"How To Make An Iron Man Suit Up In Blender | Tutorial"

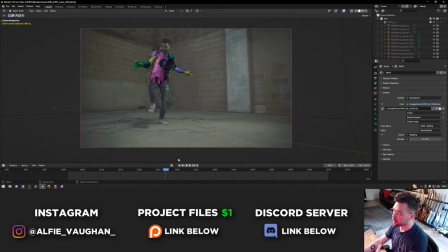492s
So after doing those first couple that weren't very successful I decided to do a different approach which ended up working much much better. So the main movement for all of the pieces is based off an object track that I just did which is one point and that's in this case this empty here.
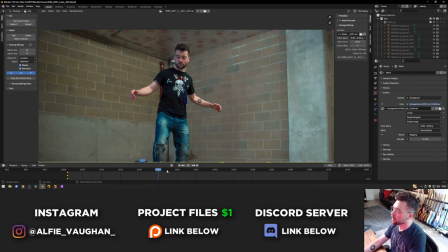505s
So for example if I go into the movie clip editor I can show that. I did a one point object track on my torso which gives the main movement even though there's no rotation or anything.
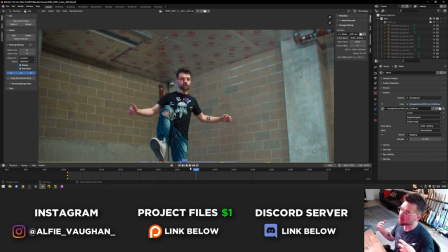514s
It's all the high frequency translation that goes up and down and side to side. It's very difficult to animate by hand frame by frame.
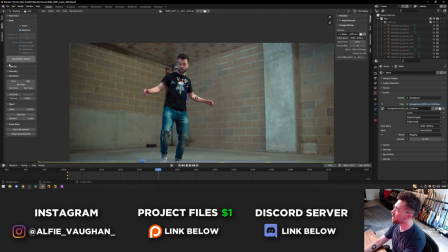520s
So once I did that track on one point you go into the solve tab and under geometry press link empty to track.
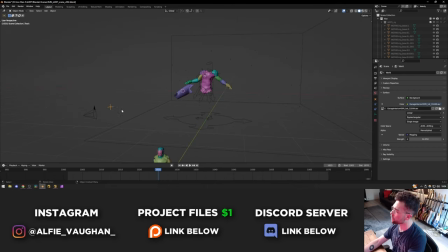525s
This puts an empty in 3D space that's completely locked to the camera's perspective. So if I press G and try and move it you can only move it further away or closer to the camera. In this case I know where it needs to be because I have a 3D track of my shot here and then I can just move this object track back until it's in the correct place in 3D space.
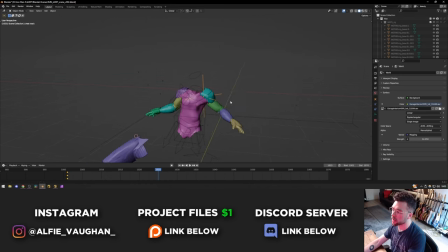541s
I'll delete this one because I've actually already got one in the scene which is this one here and then from there what I did is I took in this case the torso
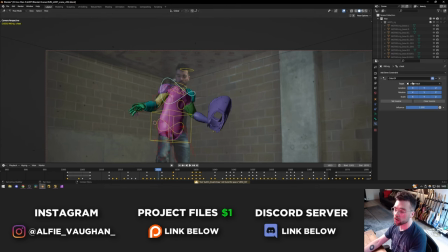546s
bone which is this one here and I added a child of constraint onto it and parented it to the chest track.
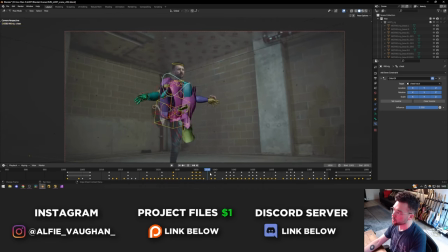552s
So now what happens is that the torso will actually follow that object track. Like I said before it's not perfect because there's no rotation or scale difference or anything it's just a one point in space and it's moving left and right and up and down. But it does a lot of the heavy lifting in terms of getting the high frequency motion correct and then you can see here I've just got keyframes on top of it that do any correctional movement.
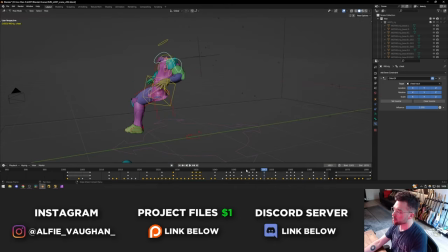571s
So for example there's a bit here where I actually step forward towards the camera so I've got some keyframes where you can see in 3D space where I've moved the torso to actually move forward.
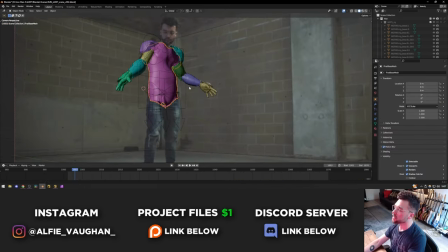579s
But in general the object track is doing a lot of the work for me. You can see in shots like this even when the suit's not on me I've still got a 3D double that's actually parented to the rig.
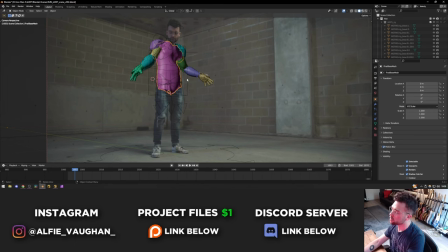587s
At the beginning of animating each shot this was a full 3D model so it had arms and legs and a head as well and then if I didn't need the different pieces I would just delete them. So for example I didn't need the legs and head in this shot and they were causing some problems with the shadow catcher so I just deleted those vertices. But essentially the first step was animating the rig without the suit on it and just this 3D double and getting that to line up with my body.
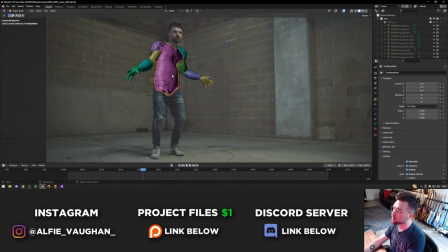606s
It was pretty easy to see if it was working or not because the 3D double was a good representation of the outline.
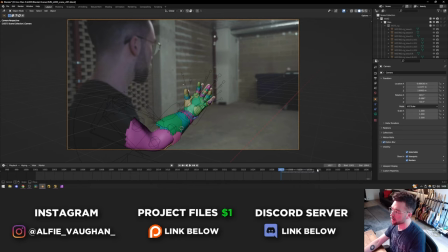611s
It's a bit easier to see in shots like this. In this case I've only got the arm. I would do the object track just to get the main movement for each shot.
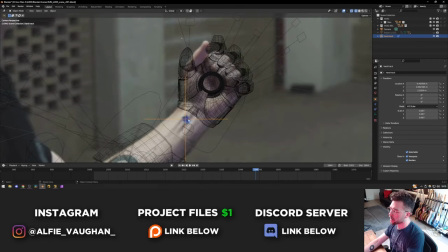618s
In this one for example you can see the empty object track is on this tracking marker which is a bit of tape that I put on my wrist.
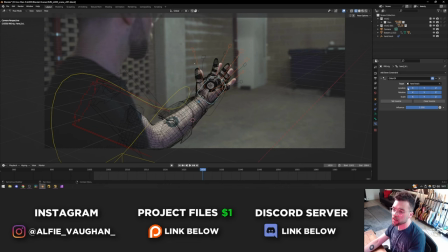623s
Then again I parented the hand bone onto that empty with a child of constraint and then did any additional keyframes and corrections that I needed to make so that my arm was always lining up perfectly with the CG double.
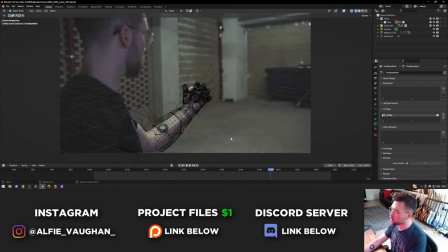633s
So you can see here there's not too many on this one it worked pretty well. And then once all the animation was done the base mesh also serves as a shadow catcher.
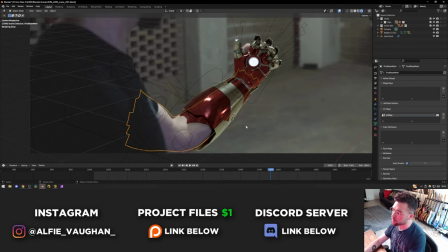640s
So you can see here the suit is then casting shadows onto the arm geo which is set as a shadow catcher here
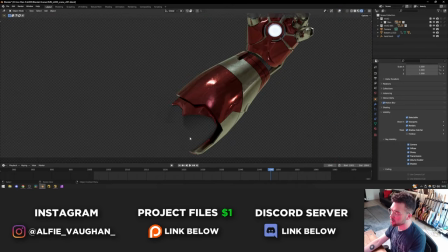644s
and then when it's rendered that gives me a pass that I can use in Nuke for the compositing to put the shadow on myself.
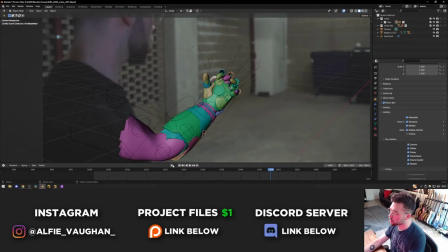650s
In the previous video I did all the shadows from the suit were just roto masks in 2D in Nuke because I didn't go down the route of doing
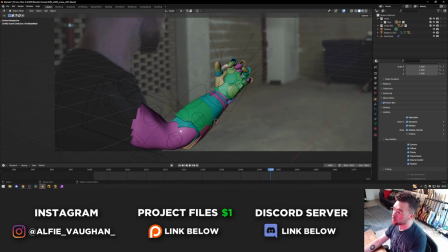655s
full shadow catchers but for this one I wanted to really do it properly so I actually had base geo underneath the suit in all of the shots that was actually getting proper shadows on it from the suit and it would get the correct amount of ambient occlusion and everything because it was a proper 3D shadow catcher.
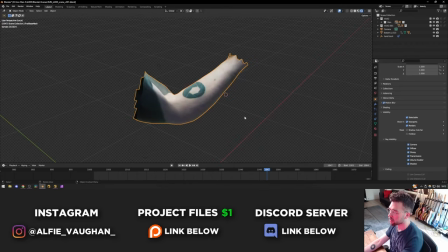669s
To make it as accurate as possible one of the other things I did is I actually projected the plate onto the shadow catcher so you can see it looks
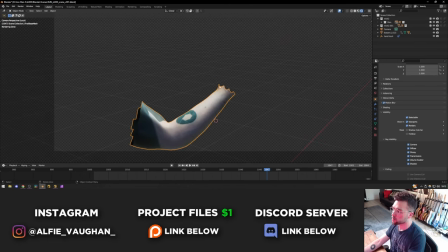675s
a bit nuts from this angle but from the camera's perspective it's basically just a piece of geo with my arm on it and this works especially well because the shadows interact differently depending on what's underneath them. In terms of rendering I actually went pretty minimal for this project.
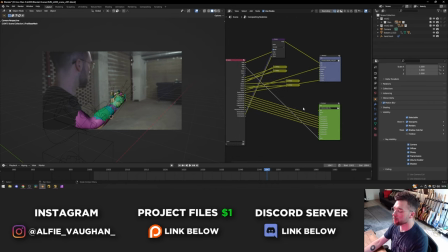688s
I had two renders for pretty much all the shots and then a couple had additional layers like the sparks in the final shot. This top file output node is the main beauty render and this has the RGBA, the transmission, this is actually the emission for the repulsors.
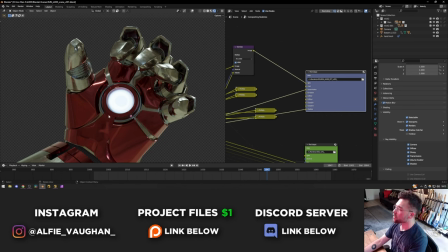700s
There's some geometry inside of this repulsor that actually has an emission shader on it but I also put some glass over the top of it and I turn the roughness up a little bit so you get this kind of cool frosted glass look. I think it looks a lot nicer than having the emission shader because you actually get some variation in the color.
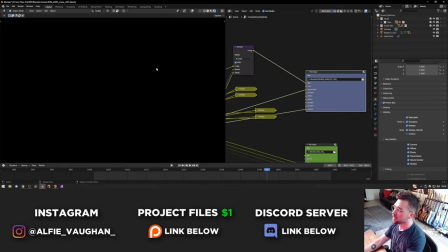714s
However the only problem with this is if I look at the emission channel there's actually nothing in it because the emission shader is under the glass so it doesn't actually come through. So instead what I did is I rendered the transmission color.